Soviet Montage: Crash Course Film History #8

The Russian Revolution marked the first major civil war fought in the age of cinema. And the big winners in that struggle understood the unique ability of film to change minds and inflame hearts. Today, we'll meet a bunch of filmmakers who spent as much time studying films as they did making them. We'll see the founding of the world's first film school. And we'll watch the rise of a cohesive, self-conscious, and game-changing film movement that would unlock the power of the cut to create meaning, shape public opinion, and call a hungry populace to action. It's time to cut to Soviet montage.
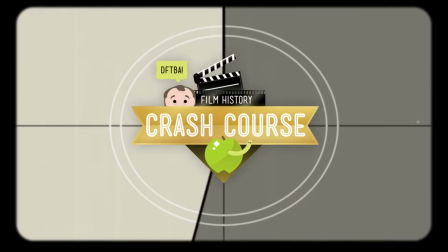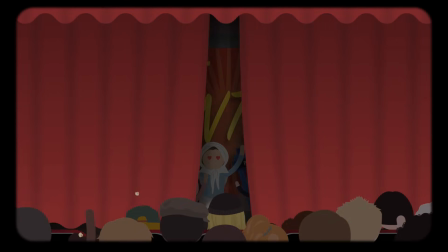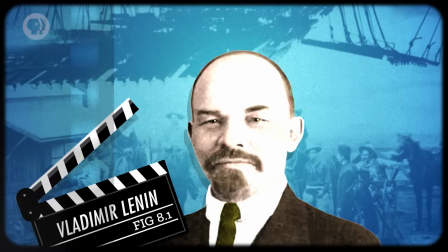In 1917, the second of two violent revolts in Russia, led by Vladimir Lenin, overthrew the Tsar and brought the Bolsheviks to power.
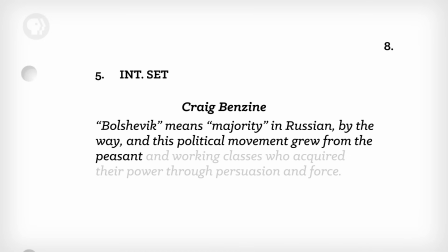Bolshevik means majority in Russian, by the way, and this political movement grew from the peasant and working classes who acquired their power through persuasion and force. That's important. You should remember that.
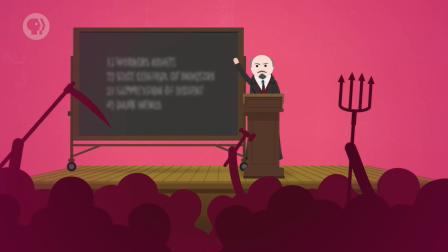Because the resulting government, ruled by what would become the Communist Party, was organized around principles of workers' rights, state control of industry, and the suppression of dissent.
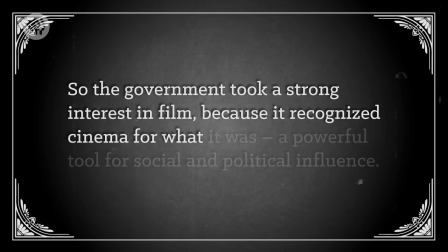So the government took a strong interest in film because it recognized cinema for what it was, a powerful tool for social and political influence. But before it could get that engine started, the party had a few obstacles to overcome. First, it needed to centralize the Russian film industry. Prior to the revolution, there were a lot of production companies, mostly making pro-Tsarist films. In 1918, the new Bolshevik government did what Germany had done in creating Ufa, which we talked about last time.
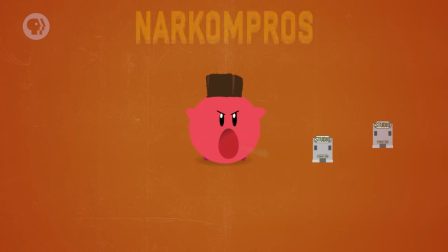They took over the studios, combining them to form one state-owned company called Narkompros, also known as the People's Commissariat for Education.
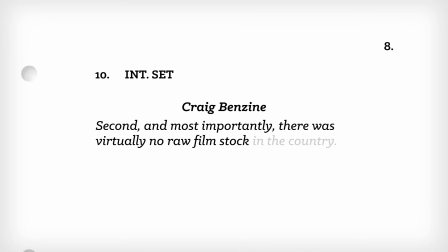Second, and most importantly, there was virtually no raw film stock in the country. You're gonna need film stock if you're gonna make films. The Revolutionary government choked off imports, and Russia didn't have the capacity to manufacture much of its own stock. So, some enterprising Russian filmmakers took a different approach. They started studying films. What? That's what you're doing right now. And they didn't just watch them, they dissected them. Literally, they took the actual reels of film, cut them apart, and analyzed them.
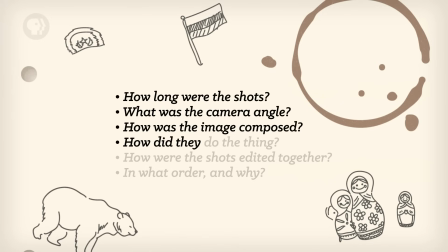How long were the shots? What was the camera angle? How was the image composed? How did they do the thing? And most importantly, how were the shots edited together? In what order, and why? Then they began experimenting, rearranging the order of the shots, shortening some, repeating others, all to see what the effects might be. To encourage this experimentation, the government founded the world's first film school in 1919. It was called VGIK, or the State Institute of Cinematography. The most well-known and influential teacher at this new school was the filmmaker Lev Kuleshov,
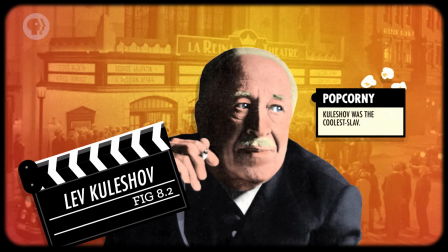and his most famous discovery bears his name and provided his students with the cornerstone of a new cinematic philosophy. What he discovered is now known as the Kuleshov Effect, and it came to light like this.
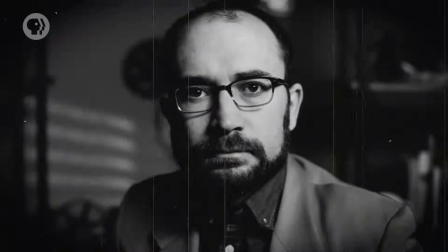Kuleshov took a shot of a well-known Russian matinee idol named Ivan Moshchokin staring off-camera with no expression.
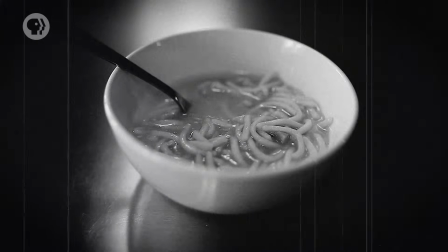He then cut to an image of a bowl of soup and then back to the shot of Ivan. When he asked viewers what Ivan was feeling, they said he was hungry.
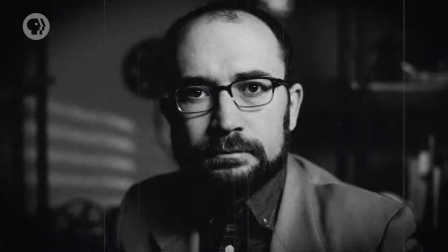Kuleshov then took the same footage of Ivan, but this time intercut it with a shot of a girl in a coffin. Now, the audience said Ivan felt sad.
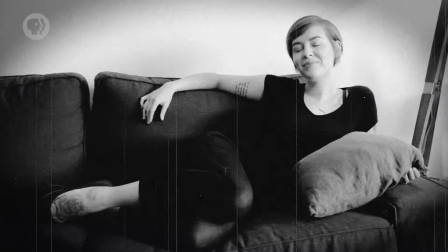Finally, Kuleshov projected the shot of Ivan, then cut to a woman on a couch. The viewers said he was feeling desire. The Kuleshov effect suggests that viewers draw more meaning from two shots cut together than either shot on its own.
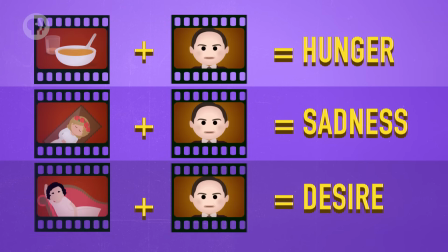And the Soviet filmmakers believed that phenomenon was the true power of cinema, something no other art form can do – juxtapose two images in real time to create a new, and sometimes unrelated, meaning. It's also one more example of film as an illusion of reality. Kuleshov took Melies one step further. Not only can a cut be used to hide a magic trick, it IS a magic trick. And that wasn't Kuleshov's only contribution, or his only illusion. He also developed a concept called creative geography, also known as artificial landscape.
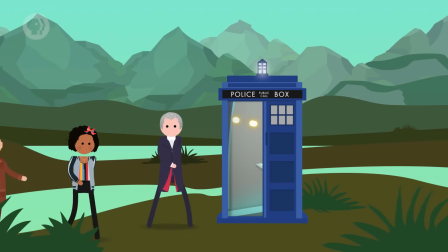This effect can be created when two segments of film shot in entirely different locations are cut together to make them appear to be happening in a continuous space.
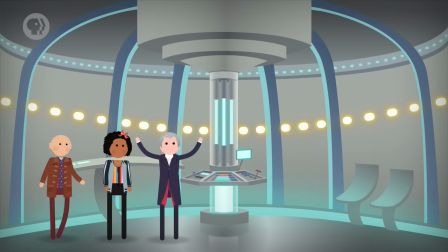If you've watched Doctor Who, this is how they make it seem like the TARDIS is bigger on the inside. Just kidding, it actually is.
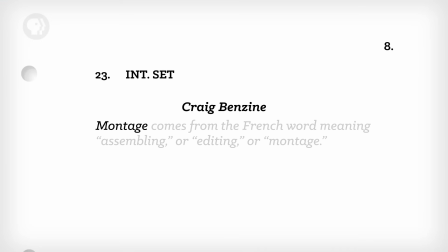We call the overarching theory of film developed by Kuleshov and his students Soviet Montage. Montage comes from the French word meaning assembling, or editing, or montage. And the theory of montage proposes that films derive their ultimate power and meaning through the way the shots are cut together, their order, duration, repetition, and rhythm. Beyond that, Soviet Montage filmmakers believe that for film to reach its true potential, the cuts themselves should be visible. The audience should be aware of them. The illusion should be obviously constructed, and not hidden. We call this style of editing discontinuity editing, and it fit quite neatly into another political idea that Soviet Montage filmmakers had, that the artist was an engineer, simply another worker, joining shots the way a bricklayer builds a wall or a factory worker assembles a vehicle. For these folks, the process of filmmaking was as much a political statement as the movie itself. Within Soviet Montage, there are a lot of ways to juxtapose images. There's intellectual montage, for example, which refers to the juxtaposition of two otherwise unrelated images to create a third idea in your mind. This is the purest form of Soviet montage, and Kuleshov's experiment is the perfect example. Ivan's face juxtaposed against soup equals hunger. Tonal montage puts together two or more shots that have similar tonal or thematic qualities. The idea here is that these shots build on one another and reinforce the emotional or psychological meaning the film is trying to convey.
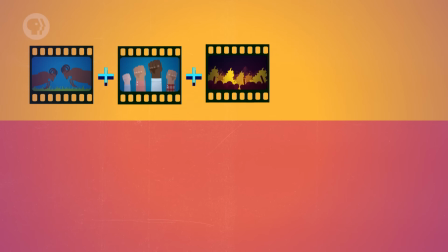Two rams butting heads next to a fist next to people rioting, and you've got images that may make you think of conflict.
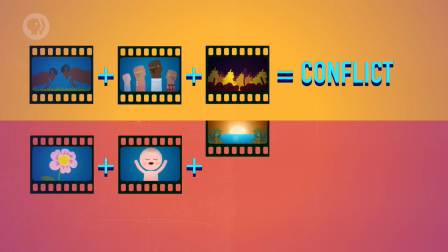But a flower opening next to a baby yawning next to a sunrise might mean beginnings.
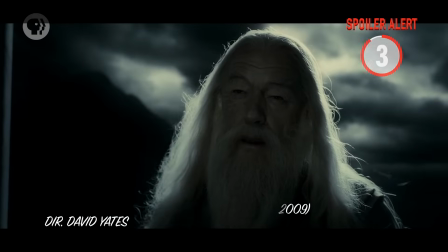To take a great and decidedly non-Soviet example, and also a spoiler, think about Dumbledore's death scene in Harry Potter.
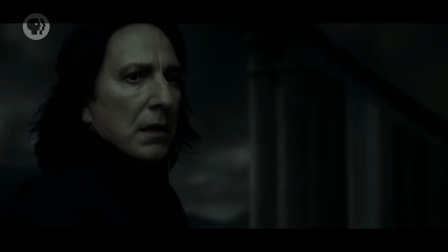The shots between Snape and Dumbledore are drawn out, still, each wrestling with his emotions, followed by Dumbledore's slow-motion fall. Metric montage dictates that shots are cut after a specific number of frames, regardless of what's happening in the shot. This can be quite jarring, as on-screen actions are interrupted, but the rhythm of the editing itself has a psychological effect. The speeding up or slowing down of edits can greatly affect the amount of tension the audience is feeling.
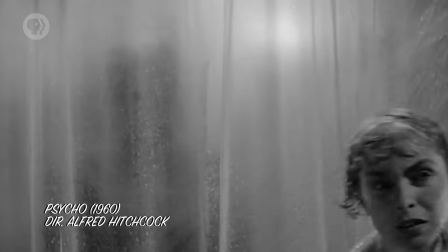There are moments in the famous shower scene from Psycho where Hitchcock uses this technique, cutting between the knife and the victim without regard for continuity, tone, or musical rhythm.
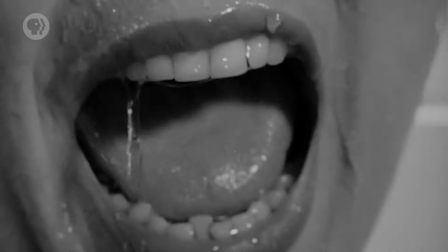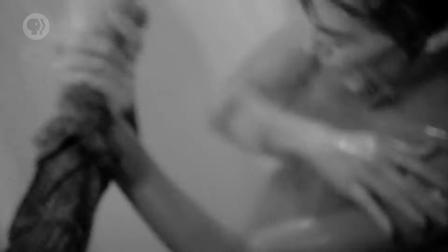And any modern action movie tends to pick up the pace of editing as the fight scenes intensify. Rhythmic montage, on the other hand, matches the cuts to music, sound effects, or actions on screen, such as marching feet, or beating drums.
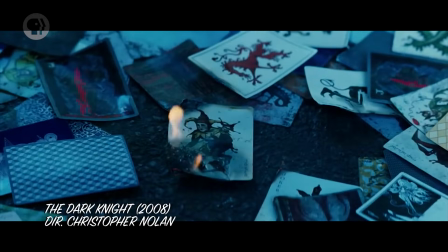Modern movie trailers do this all the time, using music to link various shots from the movie.
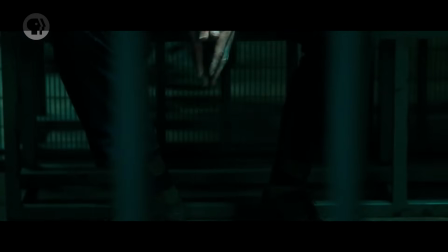What do we got? Nothing. No name, no other alias. Clothing is custom. Nothing in his pockets but knives and lint.
And finally, over-tonal montage is the combination of metric, rhythmic, and tonal montage. One of the best examples of over-tonal montage comes from the final standoff in The Good, The Bad, and The Ugly.
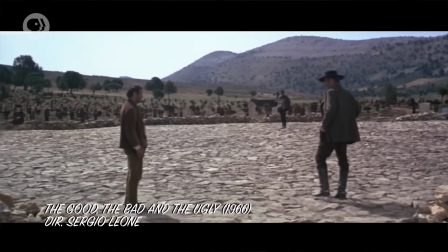We see tonal montage in the mise-en-scene, desert, cracked earth, tired and weathered faces, a cemetery.
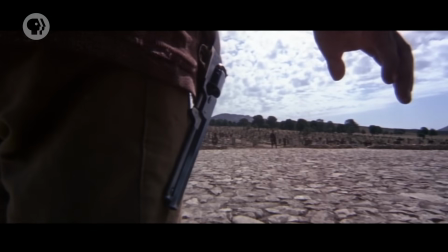This is the end. Death is coming.
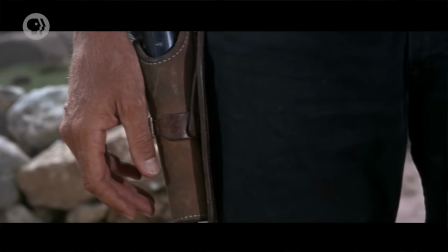Rhythmic montage is pretty obviously used as the scene is punctuated with cuts from the three gunslingers based on the rhythm of Ennio Morricone's incredible score.
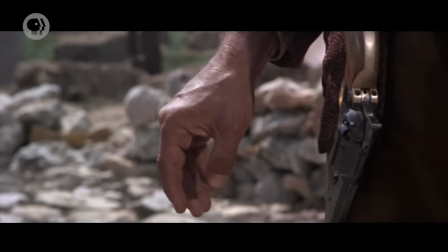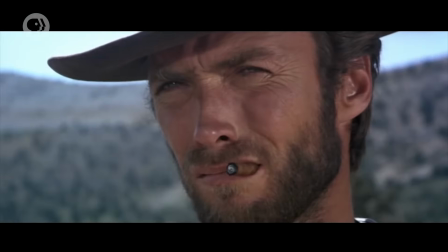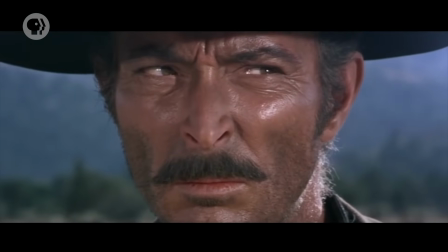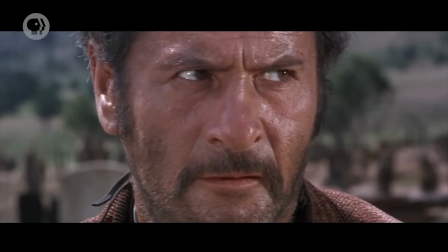Finally, metric montage. We begin the sequence with long cuts, but as the intensity picks up, we cut faster and faster and faster until... Now, imagine you're a Soviet montage filmmaker and you've spent months or years studying films and developing your theories. What happens when you finally get your hands on some fresh film stock in the early 1920s? That's right, you start making films with a vengeance. Not like films with a vengeance in the title, like Die Hard with a Vengeance, but like you make films with the attitude of vengeance. One of the most influential Soviet montage filmmakers was a former engineering student named Sergei Eisenstein.
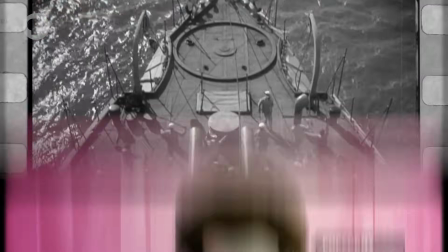It was Eisenstein's second feature film, Battleship Potemkin,
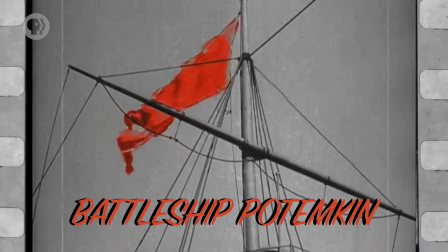that launched him to international fame and provided a blueprint for how filmmakers could incorporate Soviet montage theories, particularly intellectual montage, into fiction films.
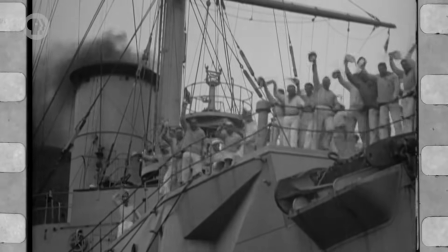Made in 1925, Battleship Potemkin tells the true story of a mutiny aboard a Russian battleship in 1905.
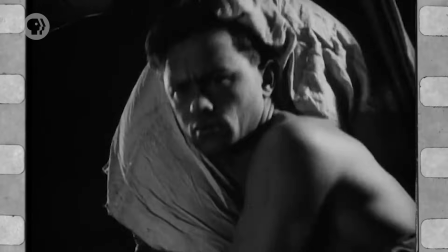Rather than focus on a single protagonist, the film dramatizes the miserable conditions of the sailors as they toil under officers who beat them and deprive them of food.